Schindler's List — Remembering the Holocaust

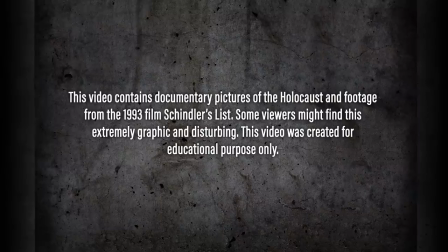0:00 Warning, this video contains documentary footage of the Holocaust and of the 1993 film Schindler's List. Some viewers might find this extremely graphic and disturbing. This video was created for educational purposes only.
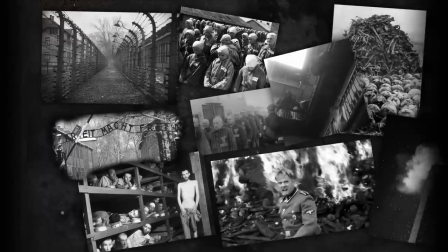0:19 In the face of such unimaginable evil like the Holocaust, how does one manage to make a true connection with the victims?
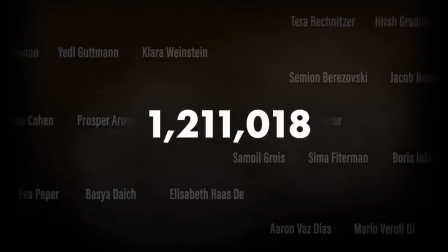0:27 to understand the scope of this event one must attempt to separate the victims from mere numbers
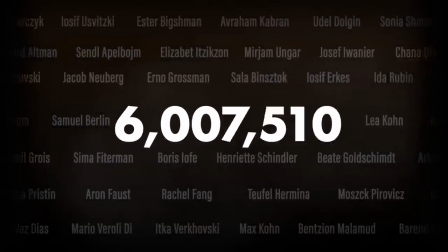0:33 more than six million Jews were slaughtered and while there are museums books and
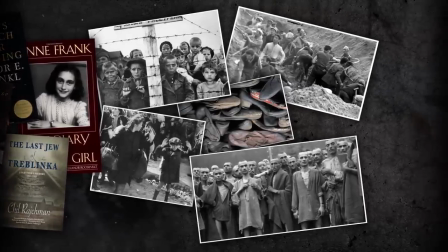0:39 pictures to educate people this fact is incredibly difficult to grasp emotionally
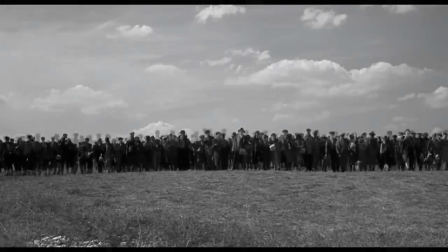0:45 Steven Spielberg changed statistics for faces and names characters we could get
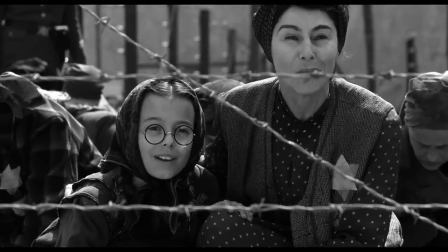0:51 to know and understand
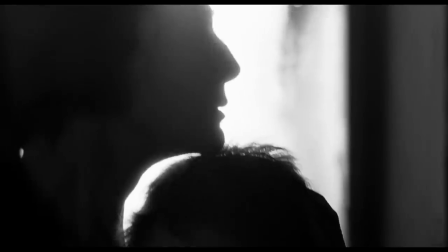0:56 In this way, he ensured that viewers would make a personal connection with the characters on screen, to feel their fear and pain.
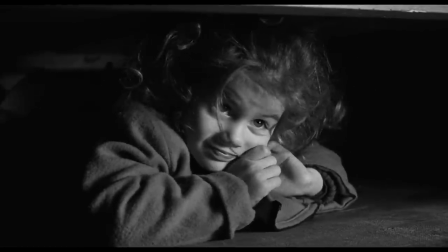1:04 His goal was to tell a story everyone could relate to, in a way no one could ignore.
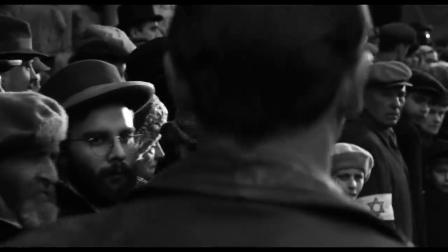1:09 The way to do this was to force the viewer to confront this horror on a personal level.
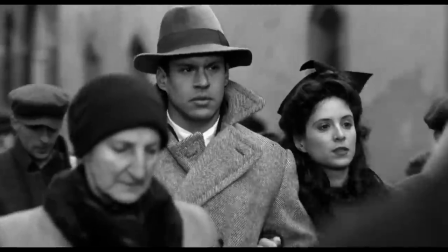1:15 To realize that every victim had a story, loved ones, and a life.
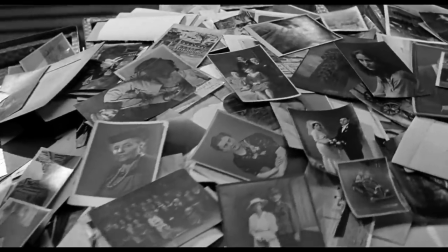1:20 Spielberg realized that looking at the Jews of the Holocaust simply as a group is just another way to take their humanity once more.
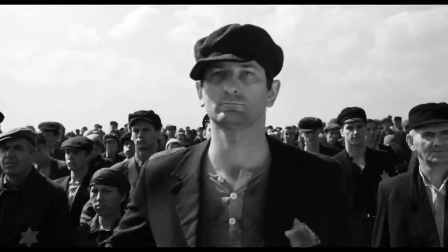1:28 In Schindler's List, the victim regains a sense of individuality and uniqueness.
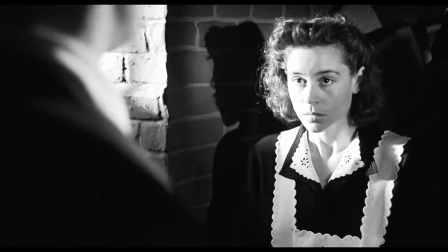1:34 Most directors can deliver a history lesson,
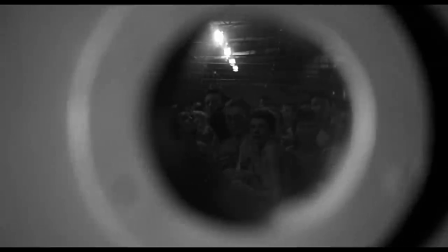1:37 but it takes a great one to portray what just might be the worst atrocity ever committed in human history in a truthful and emotional fashion.
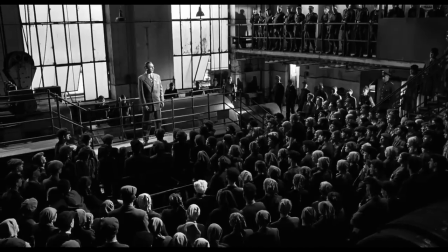1:45 Today, we'll explore the techniques used to make Schindler's List a personal, relatable story,
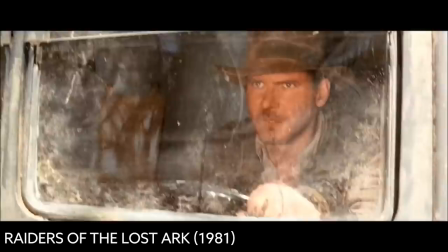1:51 and how a director that was known for directing blockbusters managed to make one of the most heartfelt films of all time.
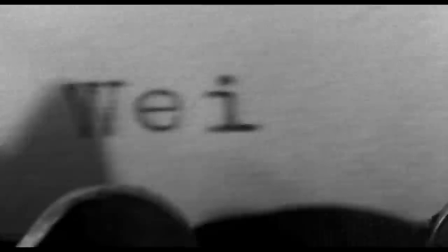2:00 The List is an absolute good. The List is life.
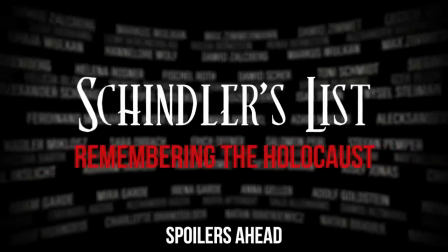The film opens with the lighting of a candle, illuminating the Hebrew prayers, reciting thousands of years of culture.
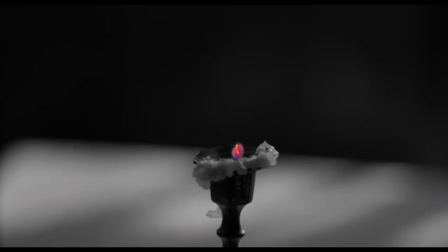2:19 The candle burns steadily throughout and as the prayer diminishes, the candle fades and so does all color. The screen turns to gray. Their culture and their people go up in smoke. There is no light left. The gray of the Holocaust begins.
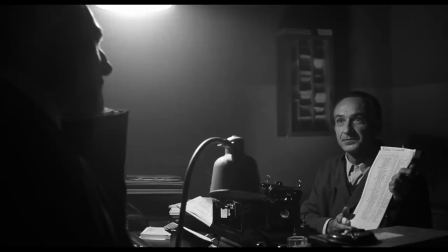2:35 A director's choice to shoot in black and white may run the risk of seeming to show off.
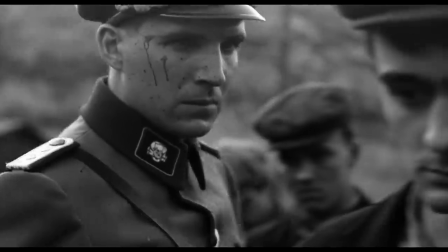2:40 However, the use of black and white in Schindler's List successfully recalls this period in history, while symbolizing the loss of hope and humanity that took place.
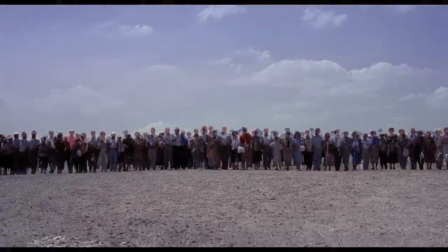2:51 Spielberg also takes this opportunity to use color to highlight certain key scenes and symbols in the film, the most obvious being the girl in the red coat.
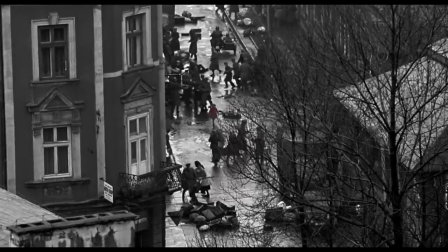3:01 Spielberg said the scene was intended to symbolize how members of the highest levels of government in the United States knew the Holocaust was happening,
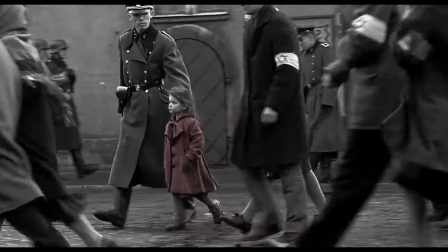3:09 yet did nothing to stop it. It was as obvious as a little girl wearing a red coat walking down the street.
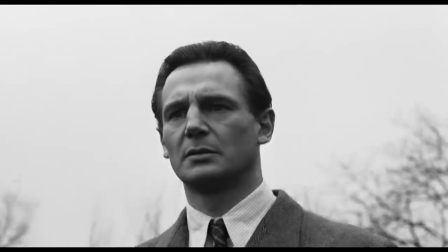3:18 To Schindler, she's the embodiment of life and innocence, it's color in a dark, cruel world.
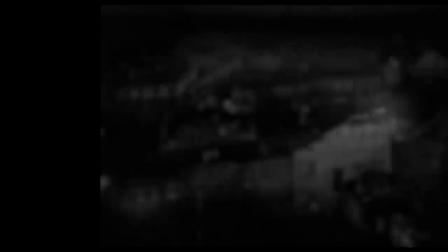3:25 There's a saying that's misattributed to Joseph Stalin that says, one death is a tragedy, one million deaths is a statistic.
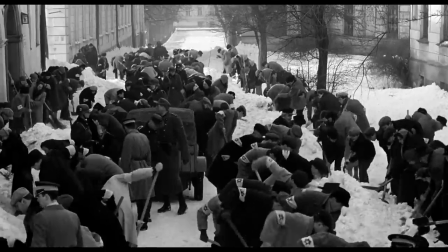3:34 While this seems like a cold message to take home,
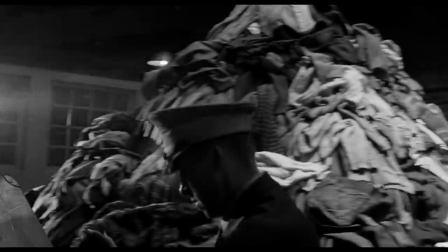3:37 Spielberg understood that the only way to hammer home the terrors of the Holocaust would be to boil the atrocities down to individuals, and in this case,
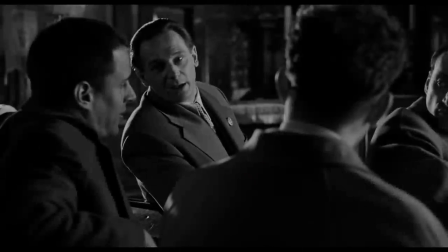3:45 a little girl full of color, full of life. While Oskar Schindler starts out as a greedy war profiteer,
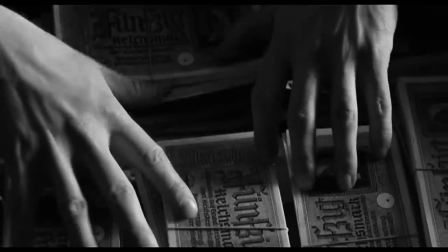3:53 perhaps the ultimate turning point to become a man willing to sacrifice his fortune in favor of life is when we see the girl again.
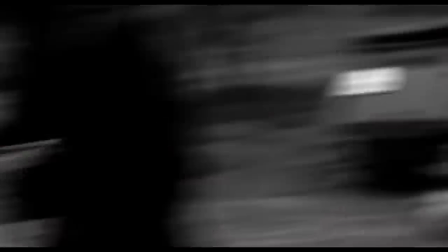4:00 Her dead body piled with the other corpses serves as a strong reminder of the industrial machine that was the Holocaust.
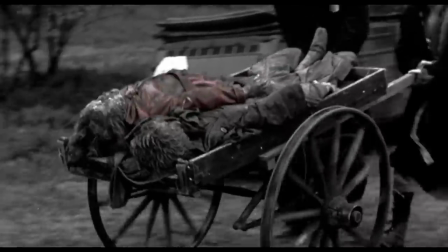4:09 To them, she's just another number, but to Schindler and to the audience, her death symbolizes the end of hope and innocence.
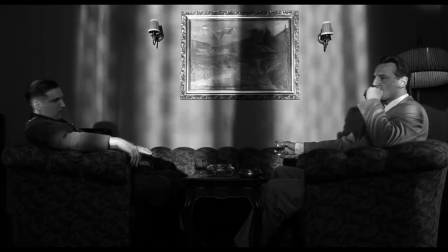4:18 Oskar Schindler serves as a body to move us through the story.
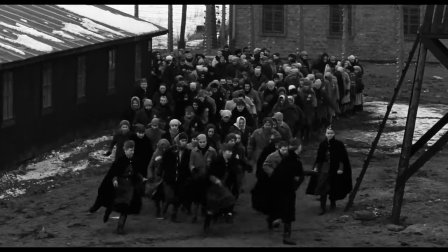4:22 It's safe to assume the genocide of millions of people may have been a statistic to him and even perhaps to the viewer at the beginning of the film.
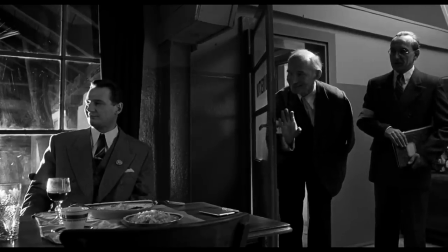4:30 But we all start to care, we start to recognize the individual.
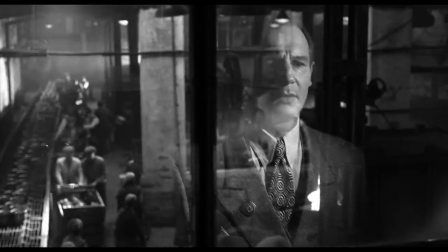4:34 Schindler and the audience share these similarities, being unable to stand by and see these people killed.
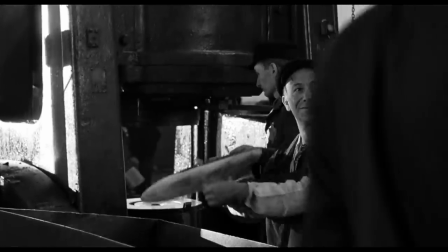4:40 There is a personal connection that's established with the victims and his relationship with his workers parallels the connection the audience makes with them.
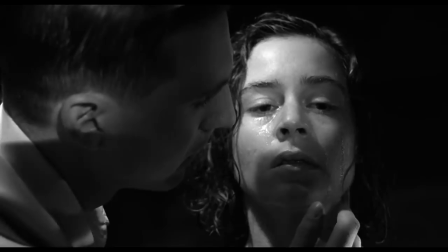4:49 Spielberg forces us to get to know these people and care for them. Schindler wants them to survive, and so do we.
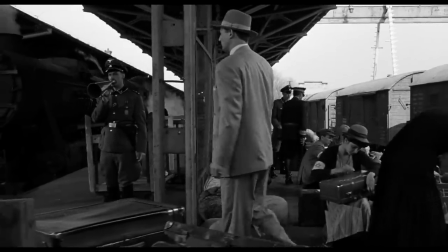4:59 There's a scene in the film where Jews are loaded onto train cars and they tell them to leave their luggage, as it will follow on a separate train.
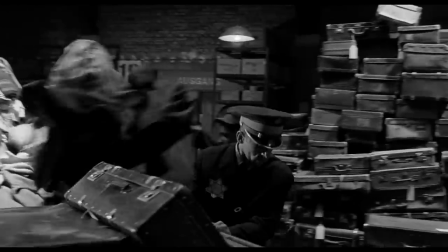5:05 Of course, the luggage never follows them.
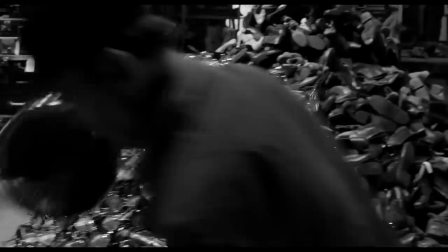5:08 The piles of belongings symbolize the millions of lives that were lost, as well as the essence of the victims, who were completely stripped of their identity.
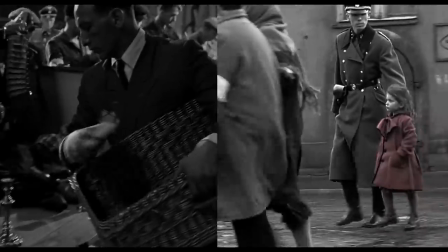5:18 Besides heavy symbolism,
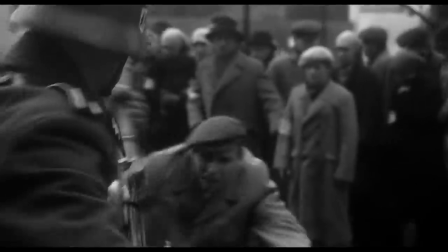5:20 Spielberg also uses parallel editing to highlight the contrast between the cruelty towards the Jews and the comfort of Schindler and the Nazis.
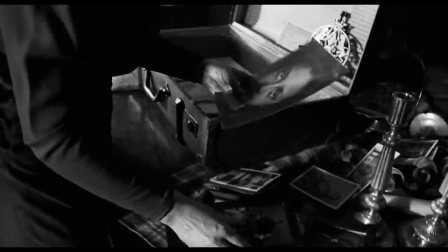5:31 Early in the film, a Jewish family is forced to leave their luxury apartment and forced to move to the ghetto.
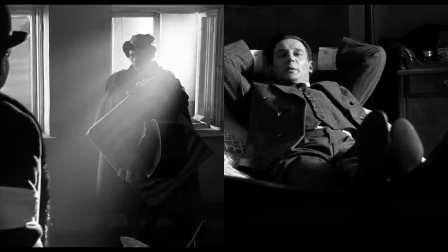5:41 It could not be better.
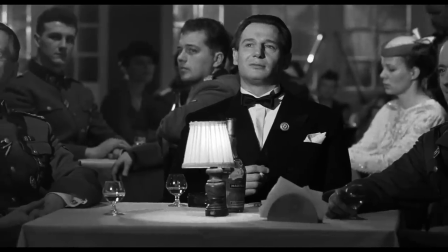5:43 Another effective use of parallel editing is when Schindler celebrates his birthday in a nightclub, holding a party with the Nazis in the middle of the evil surrounding them.
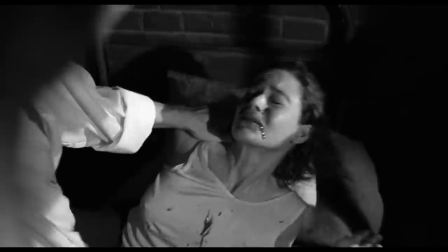5:52 The scene is intercut with Amon Guth, the officer in charge of the Plasho camp, brutally beating his maid Helen in the basement after attempting to seduce her,
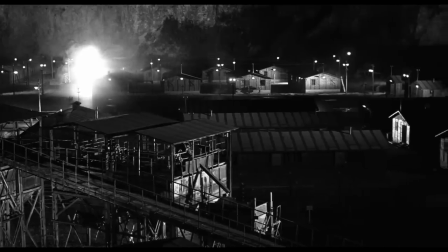6:03 as well as being split with a wedding taking place at the concentration camp.
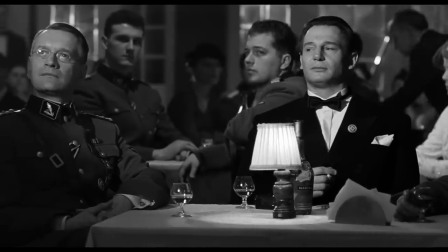6:09 The contrast between hope and joy of the celebrations and the brutality of Guth reflects the harshness of the Holocaust,
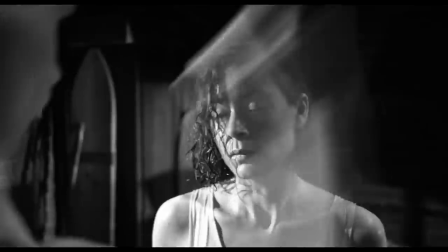6:16 when even during hopeful situations, violence and death were always just around the corner.
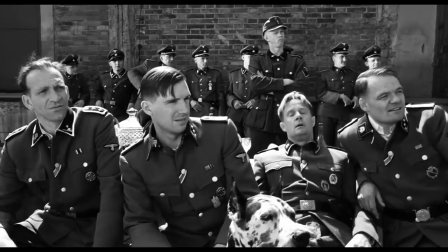6:22 The use of parallel editing in the film provides a strong contrast between happiness and sadness.
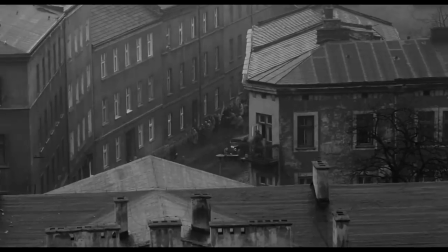6:28 A good example of this contrast comes after the evacuation of the ghetto.
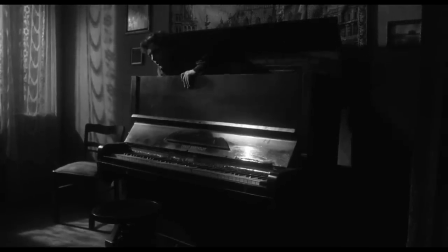6:33 Soldiers are sent to execute the remaining Jews that may be in hiding and the soldier begins playing the piano.
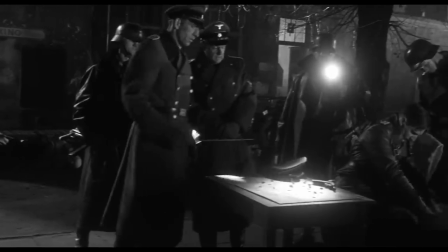6:40 The soldiers are shown as intellectuals as we could say the film shows what civilized people were capable of
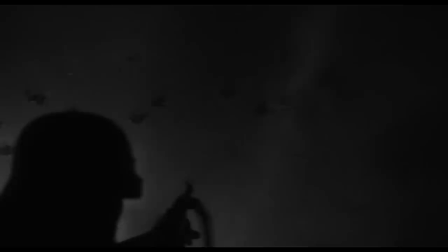6:46 doing and how the German people of poets and thinkers was able to transform into a culture of murderers.
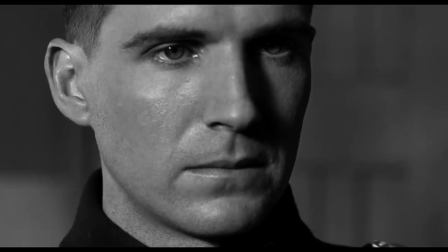6:52 The major strength of the film is how subtle it is in the development of its characters and relationships.
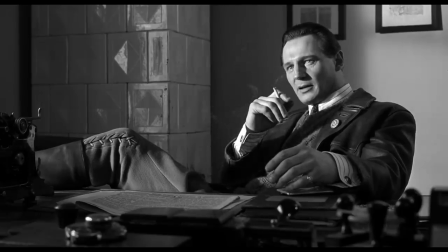7:00 Oskar Schindler isn't a conventional hero in any sense. He was a drinker, a womanizer, and a con artist.
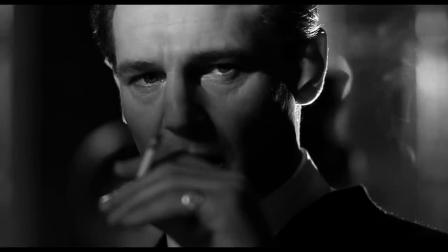7:06 At the beginning of the film he's a businessman driven by nothing more than greed.
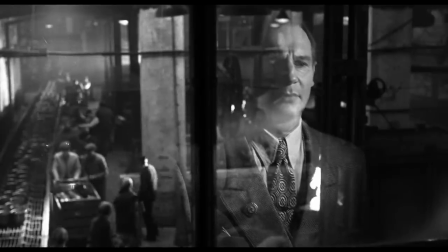7:10 There's no indication of hate nor affection toward his Jewish workers, hiring them at starvation wages.
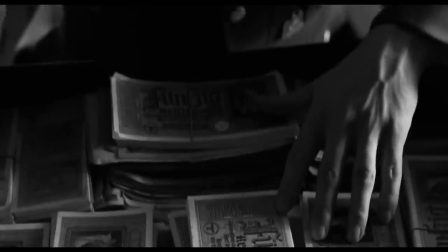7:18 By the end of the film he ends up broke and wants nothing but for his workers to survive.
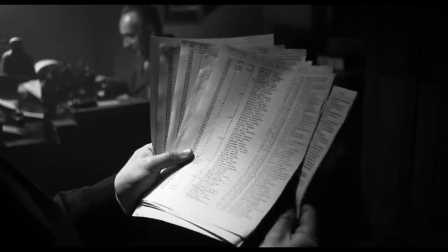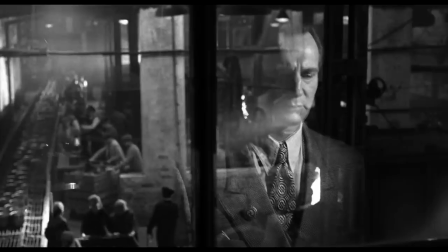7:31 But his transformation is a slow burn, steadily developing compassion for his workers as he begins to see them as humans deserving of life.
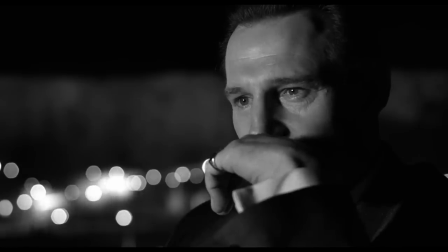7:40 Of course, just as in real life, his motives are never explained, but we can understand them better by taking a look at the people closest to Schindler.
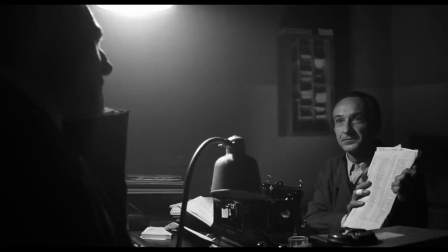7:50 Itzak Stan serves not only as Schindler's accountant, but also as his conscience.
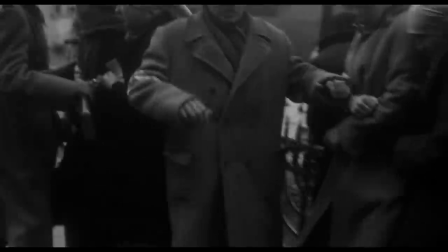7:55 Intelligent and never losing pride in the face of the horrible conditions of the Holocaust, he's able to influence Schindler's morality.
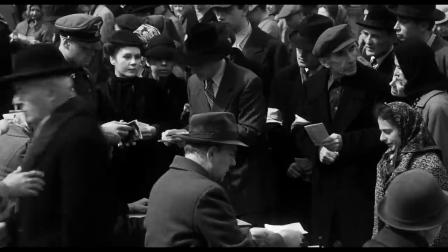8:02 He takes advantage of his position in the company to save as many Jews as he can by realizing that the factory can become a haven.